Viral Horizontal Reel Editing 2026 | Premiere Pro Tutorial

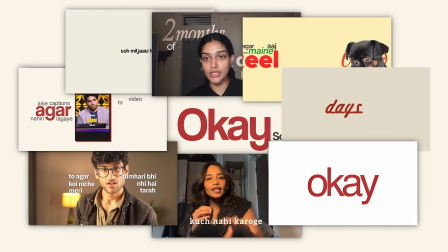0s
Okay, so these horizontal reels are everywhere right now. They're blowing up, and honestly, they're super easy to make.
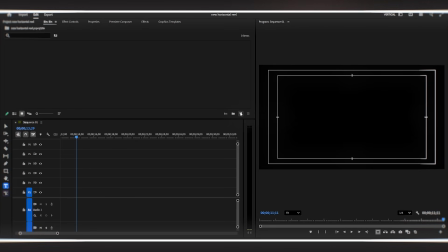6s
All right, first things first, we need to create our sequence. I'm going to File, then New, and select Sequence.
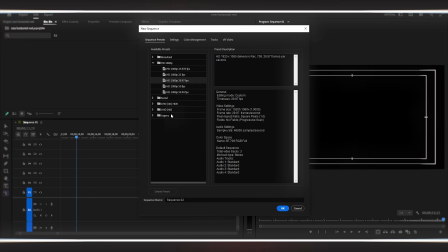13s
Yes, we are creating a horizontal sequence for horizontal video. I'm selecting a preset here, and I'm clicking OK.
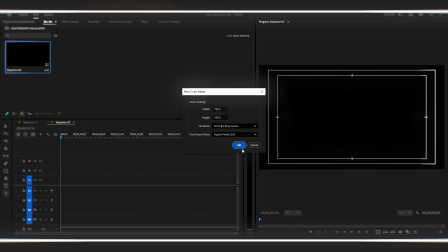21s
Perfect. Now I'm going to create a color matte for our background. To do this, I'm going to File again, selecting New Item, and choosing Color Matte.
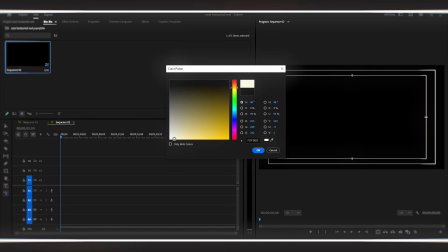30s
Now here's where we set the aesthetic vibe for the entire video. I'm using this type of color, a slightly yellow tone.
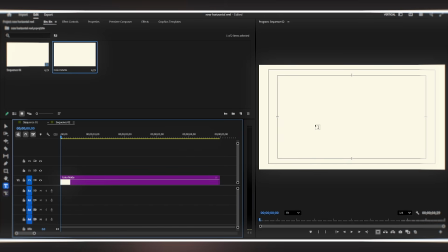36s
You can see it right here on screen. This warm, yellowish color creates that aesthetic, cozy vibe that works so well for typography videos. Now, the style we're creating today is mainly typography focused, so the text is the star of the show.
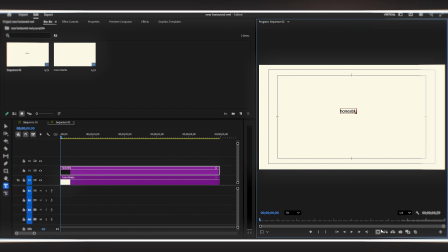51s
I'm selecting the text tool from the toolbar, and I'm typing my highlighted word, honestly. This is going to be our main focus word. Now I'm going to the Essential Graphics panel. You can also see the properties right here.
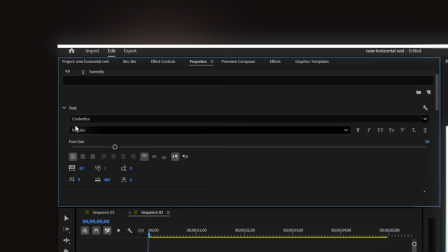63s
As you can see, I'm using a font called Cool Vetica Regular. This is such a clean, modern font, and I absolutely love using it for these types of animations.
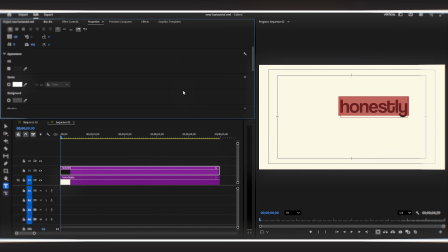73s
I'm increasing the size a little bit because this is our highlighted word. Now I'm centering it on the screen.
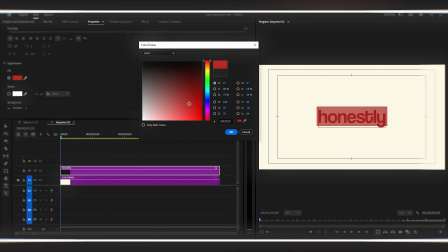79s
And now for the color, I'm changing it to something like reddish. Look at this.
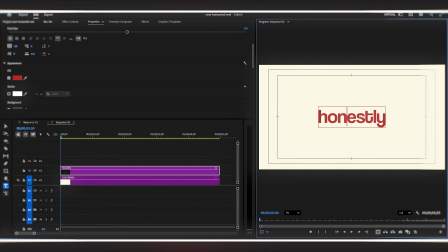84s
It looks awesome and aesthetic, doesn't it? That pop of red against the warm yellow background creates such a nice contrast. Now I'm duplicating the text layer. I'm holding Alt and dragging to create a duplicate.
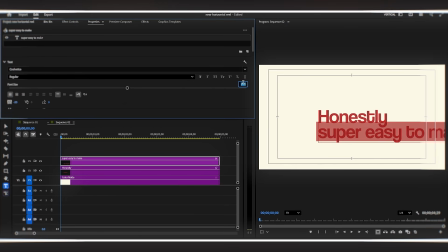98s
We're going to type our next line here. For this line, I'm making the text size smaller.
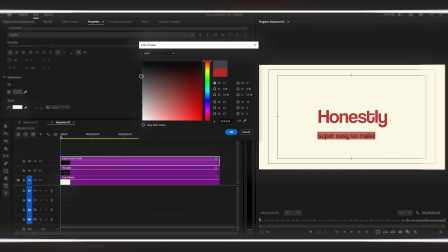103s
We want to create that visual hierarchy where the highlighted word dominates.
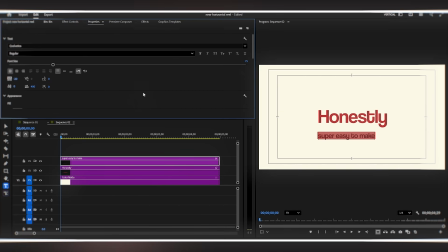108s
I'm changing the color to something like dark gray. This creates a nice contrast where the highlighted word pops and the supporting text sits back a bit. Now I'm adjusting this text, placing it below our highlighted text, something like this.
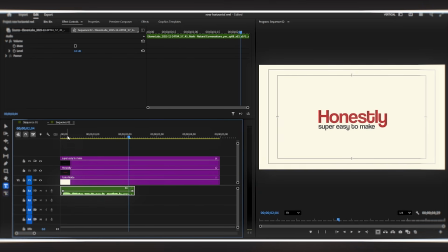123s
Now I'm adding my audio to the timeline. Perfect. This is starting to look really good. Now I'm going to add another text layer. I'm typing our first word, which is and.
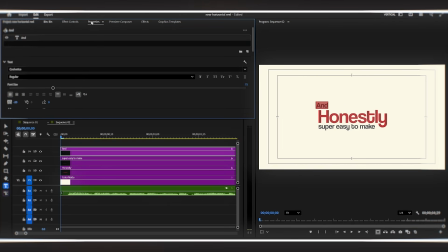135s
I'm placing this text above our highlighted text. So now we have a nice composition with and at the top, honestly in the middle as our hero word, and our third line at the bottom.
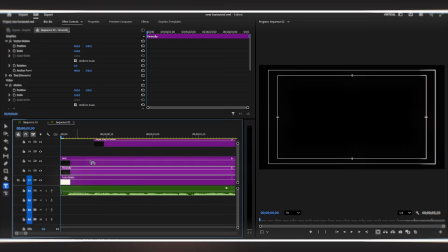146s
Now this is really important. I'm rearranging our layers in the timeline to make sure they're in the right order.
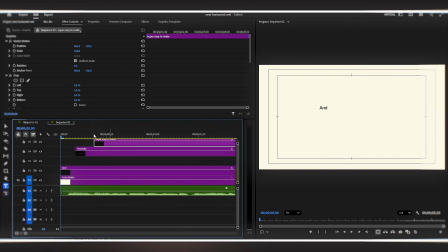152s
And is first, honestly is second, and then our third text is last. This organization is going to make the animation process so much smoother. This is crucial because we're going to show the text one by one, perfectly synced with the voiceover.
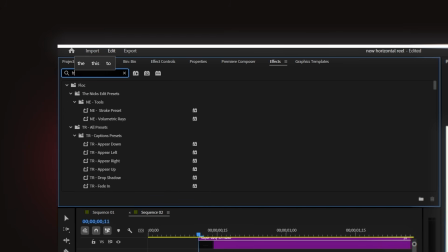167s
But before we animate, let me show you how to create that smooth, professional animation for the highlighted text. I'm going to the Effects panel and searching for Transform. I'm dragging and dropping this onto our highlighted word.
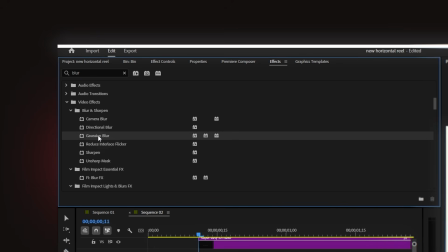182s
Now I'm searching for Gaussian Blur in the Effects panel as well. I'm adding this to the highlighted word too. Now I'm going to Effect Controls. This is where the magic happens. First, I'm turning on the blur keyframe and the Gaussian blur effect. I'm clicking that little stopwatch icon.
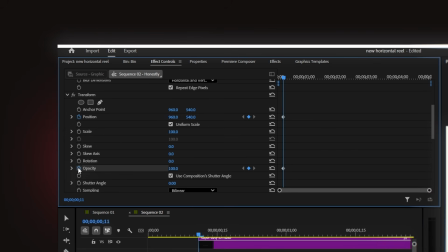199s
Then I'm turning on the position keyframe and the transform effect. And I'm also turning on the opacity keyframe. Now here's the trick. I'm going to follow these exact steps that I'm showing you right now on screen.
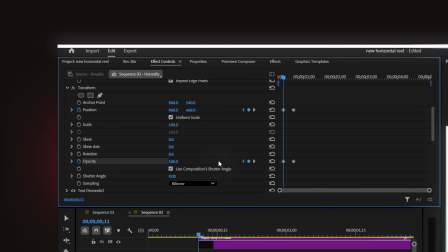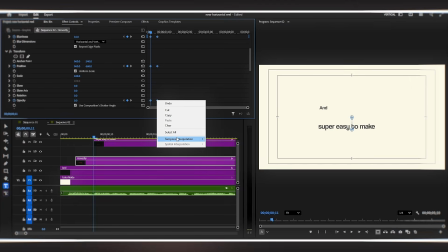226s
Now I'm selecting all the keyframes, right-clicking, and choosing Ease and Ease Out.
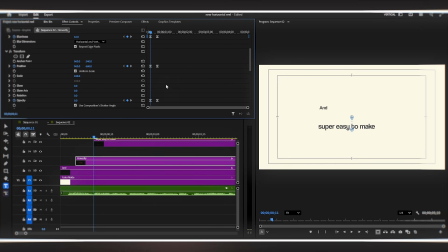234s
This creates that smooth, organic motion instead of a robotic, linear movement.